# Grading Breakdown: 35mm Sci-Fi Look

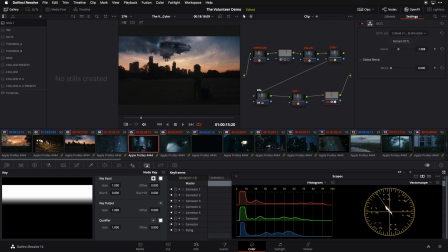12:20 So here's an example over here, like in this frame.
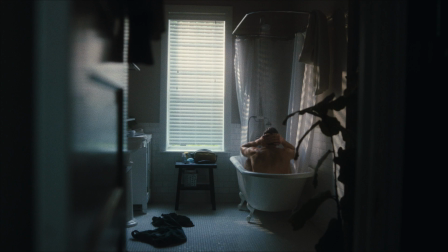12:24 For the baseline look, we're cooling and dropping exposure on things overall.
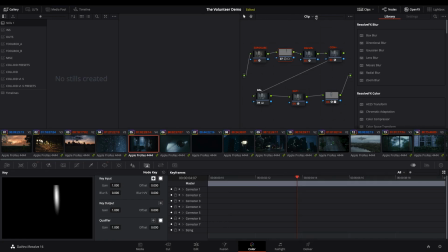12:30 And then we just got to do a couple of fun things like this here, where we're drawing some extra visual attention
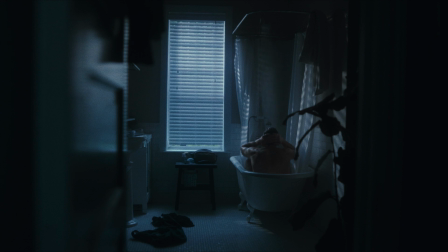12:36 onto the water coming out of the shower head here, getting a little bit more contour going on there. And then doing a little special on the window over here to knock it down even further
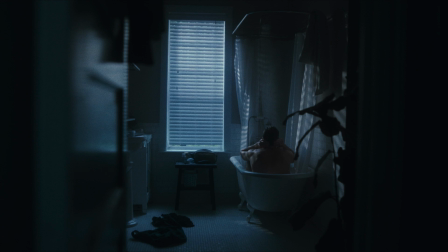12:48 and cool it off even further and really sell this kind of like slightly under, more moody, cool vibe that we ended up landing on with this frame.
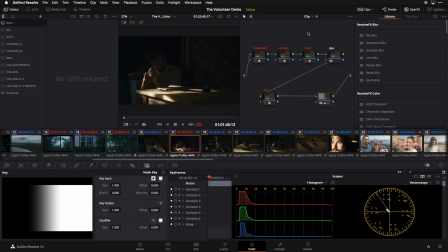12:57 Here's another good example here. In this frame, we're doing virtually nothing except softening contrast by a couple of points and then doing just a little
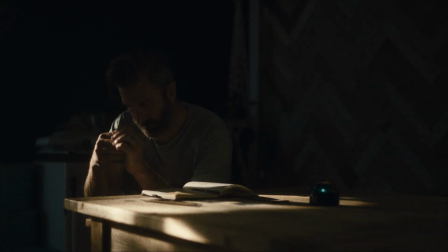13:06 bit of dodging on frame right to draw the viewer's attention a bit more to our hero at frame left.
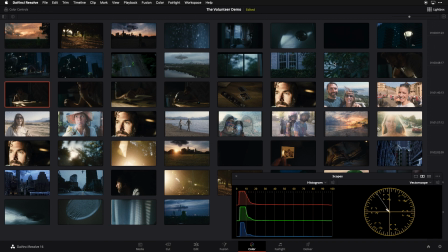13:13 So that's a good overview of the type of strategy and approach that we took to grading the volunteer. We set that initial look for each of the pieces of source material,
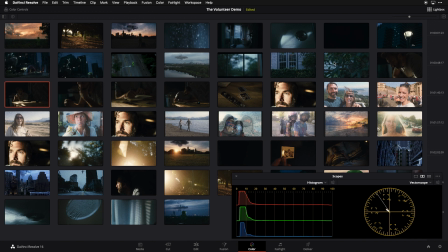13:24 tried to give each its own texture and flavor that felt appropriate to the story and to the type of camera that it would have initially been acquired on. And then we really just went to town on making little tiny tweaks and adjustments rather than going clip by clip and retooling things with every new shot. I hope you guys have enjoyed getting an inside look at my grade for The Volunteer. If you want to see the finished film, I'm going to leave a link to it in the description. And if you have questions about anything that I covered today, feel free to leave those down in the comments. I want to thank Joe again for an awesome collaboration on this project, and I want to thank all of you guys for tuning in today. We'll see you next time.